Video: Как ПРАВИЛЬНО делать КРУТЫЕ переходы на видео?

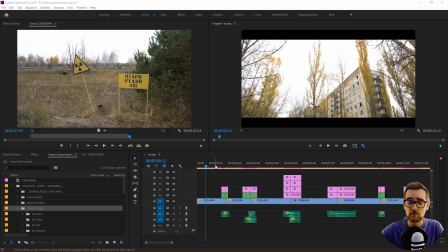721s
Итак, самая первая ошибка, которую люди совершают, используя такой популярный переход, как Zoom Out или Zoom In.
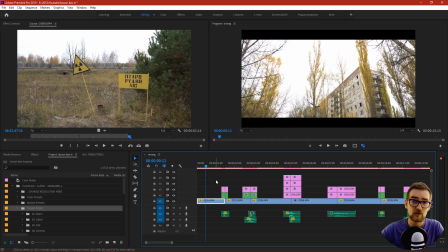728s
Ну, по сути, увеличение картинки, да? Допустим, у нас есть два кадра. Один более общий и второй более крупный. Иногда люди просто не задумываются и не могут связать эти два кадра между собой.
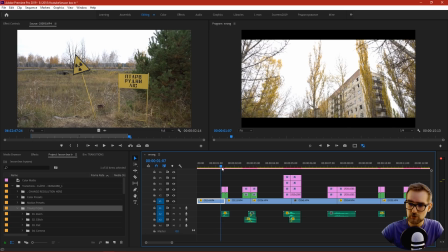742s
Логично. К примеру, здесь ошибка в том, что мы наоборот не зумимся к окну, а мы наоборот удаляемся от него. И получается вот такая вот билиберда.
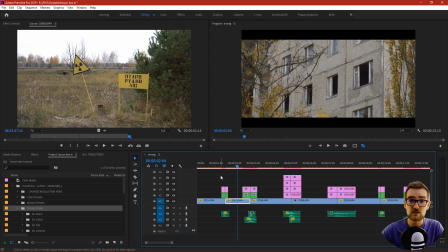753s
Самое первое, что вы должны делать, используя Zoom In и Zoom Out, это подбирать естественно подходящие кадры.
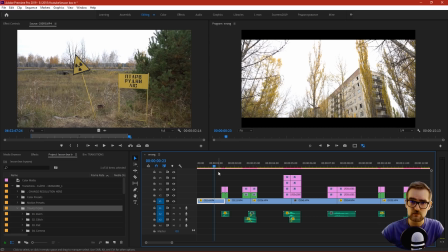760s
Здесь мы можем использовать Zoom In или же перспективу. Перспектива это когда у нас задается движение, ну хоть фейковое, но какое-нибудь движение камеры и движение направления кадра, то есть перспектива.
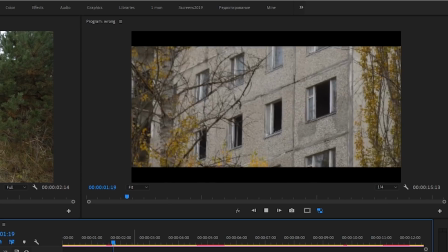774s
Берем, удаляем наш старый переход и перетаскиваем новый. Нам надо место, куда мы зумимся, таким образом мы показываем,
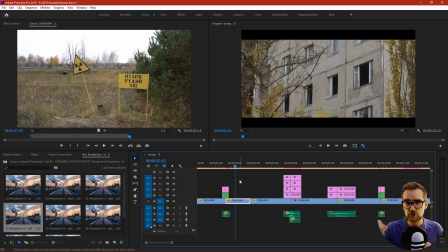782s
что из предыдущего кадра мы сделали увеличение, мы сделали зум, мы перешли в следующий.
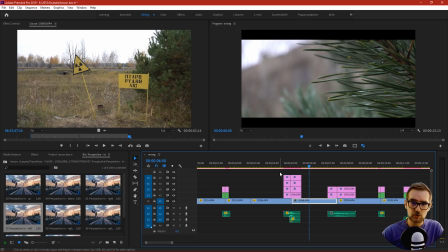791s
У нас с собачки переходит на достаточно крупный план елочки Ошибка здесь заключается в том,
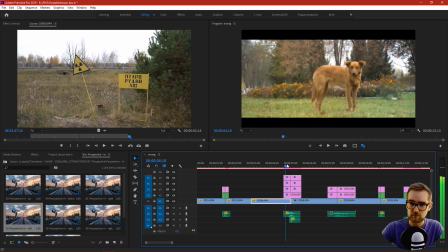799s
что здесь мы использовали, во-первых, вот это вот бешеное вращение Которое вообще не подходит сюда, да Потому что у нас достаточно статичные кадры И у нас это вращение никак не обыграно художественно И что еще здесь лишнее,
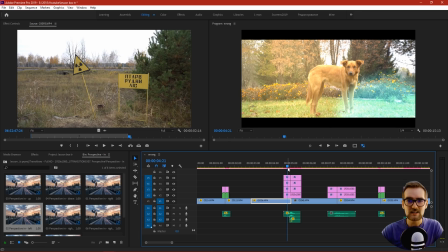813s
естественно, это разноцветные лайтлики Лайтлики или засветы от солнца, естественно, и крайне желательно использовать там, где у нас есть какой-то источник света. Фары автомобиля, солнце, какие-то осветительные приборы,
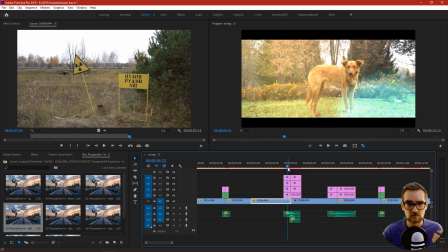828s
от которых гипотетически может произойти вот это вот свечение в кадре.
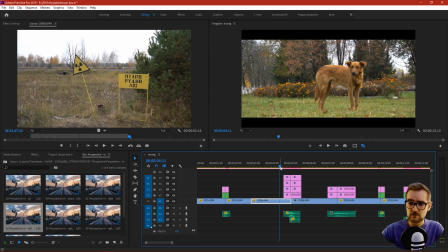834s
Здесь же мы никакого источника света абсолютно не видим, погода мрачная, тусклая.
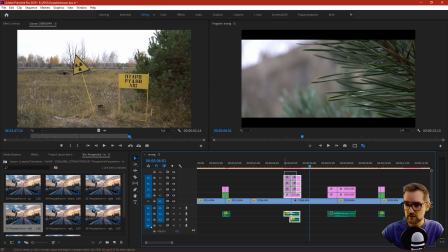839s
Здесь тоже никакого солнца нет, поэтому я считаю, что этот переход использован неправильно.
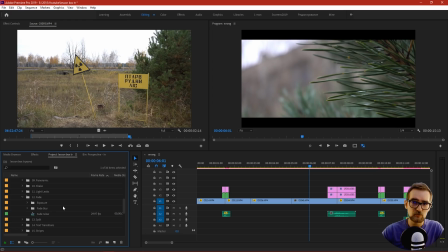844s
Так как эти кадры, они не связаны между собой, то в принципе здесь можно использовать какой-то фейдик.
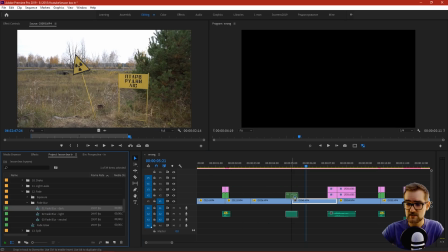850s
Например, фейд через затемнение и дополнительно блюр.
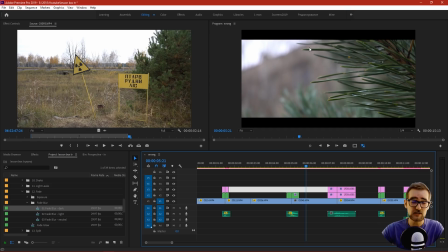854s
Потому что здесь у нас размытый фон и в принципе на расфокусе мы можем сыграть.
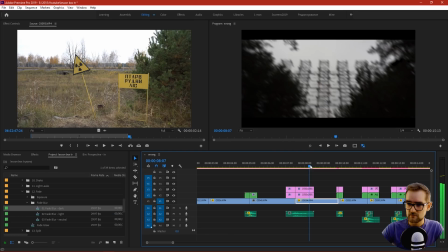863s
Снова же, кадры между собой не связаны. Вот это вот вращение здесь, естественно, лишнее. Кружится немножечко голова от того, что мы меняем полностью всю эту перспективу. Поэтому тоже, я считаю, этот переход здесь использован некорректно, неправильно и не к месту. Удаляем.
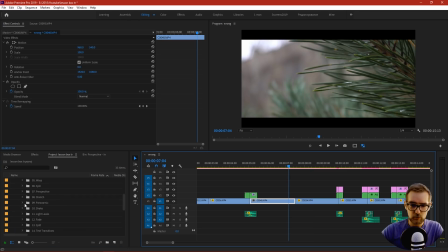879s
И давайте посмотрим, какой переход здесь может подойти. Здесь мы можем использовать достаточно какой-то интересный переход, например, камера.
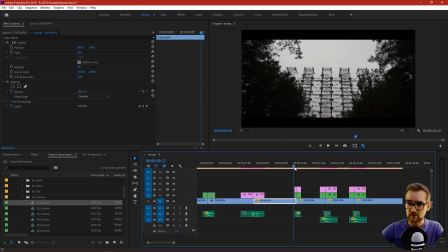889s
Затем, снова же, мы повторяем ту же ошибку. У нас вот этот вот кадр, этот кадр крупнее, и идет он с левой стороны.
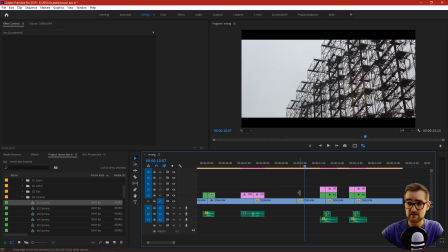898s
И мы здесь делаем zoom out. Естественно, нам надо здесь сделать zoom in. или перспективу это
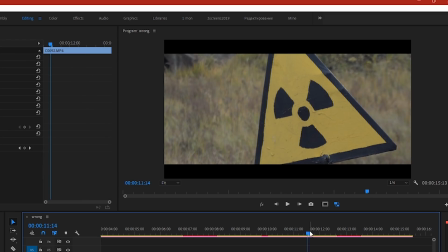906s
rls дуга затем у нас идет рыжий лес это разные локации
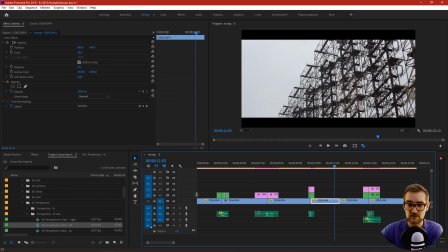911s
и к примеру я хочу их отделить поэтому здесь можно поставить снова же фейд если вы хотите использовать один и тот же переход и вам лень идти его искать вот здесь в папке то мы выбираем его зажимаем alt нажимаем левую клавишу мышки и просто берем
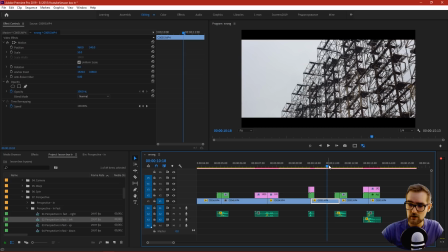928s
и перетаскиваем и таким образом мы копируем этот переход и он у сохранился вот здесь
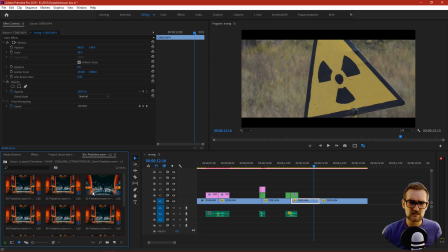934s
в этом паке около 1000 переходов естественно про каждый переход я рассказывать вам не буду действуйте методом научного тыка смотрите и изучайте с этой секвенции покончили мы ее
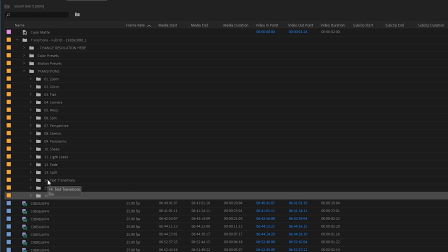946s
немножечко исправили в этом паке у нас есть 16 видов различных переходов с которыми вы можете ознакомиться просто на них посмотреть но независимо с каким паком вы работаете эти переходы несколько похожи поэтому давайте быстренько пробежимся по всем папкам и И посмотрим,
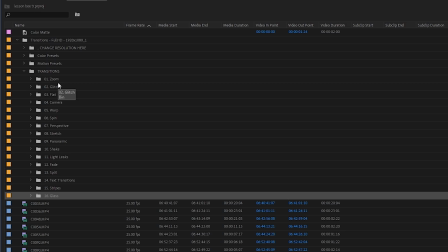963s
где же эти переходы лучше всего использовать. Итак, первое, зум.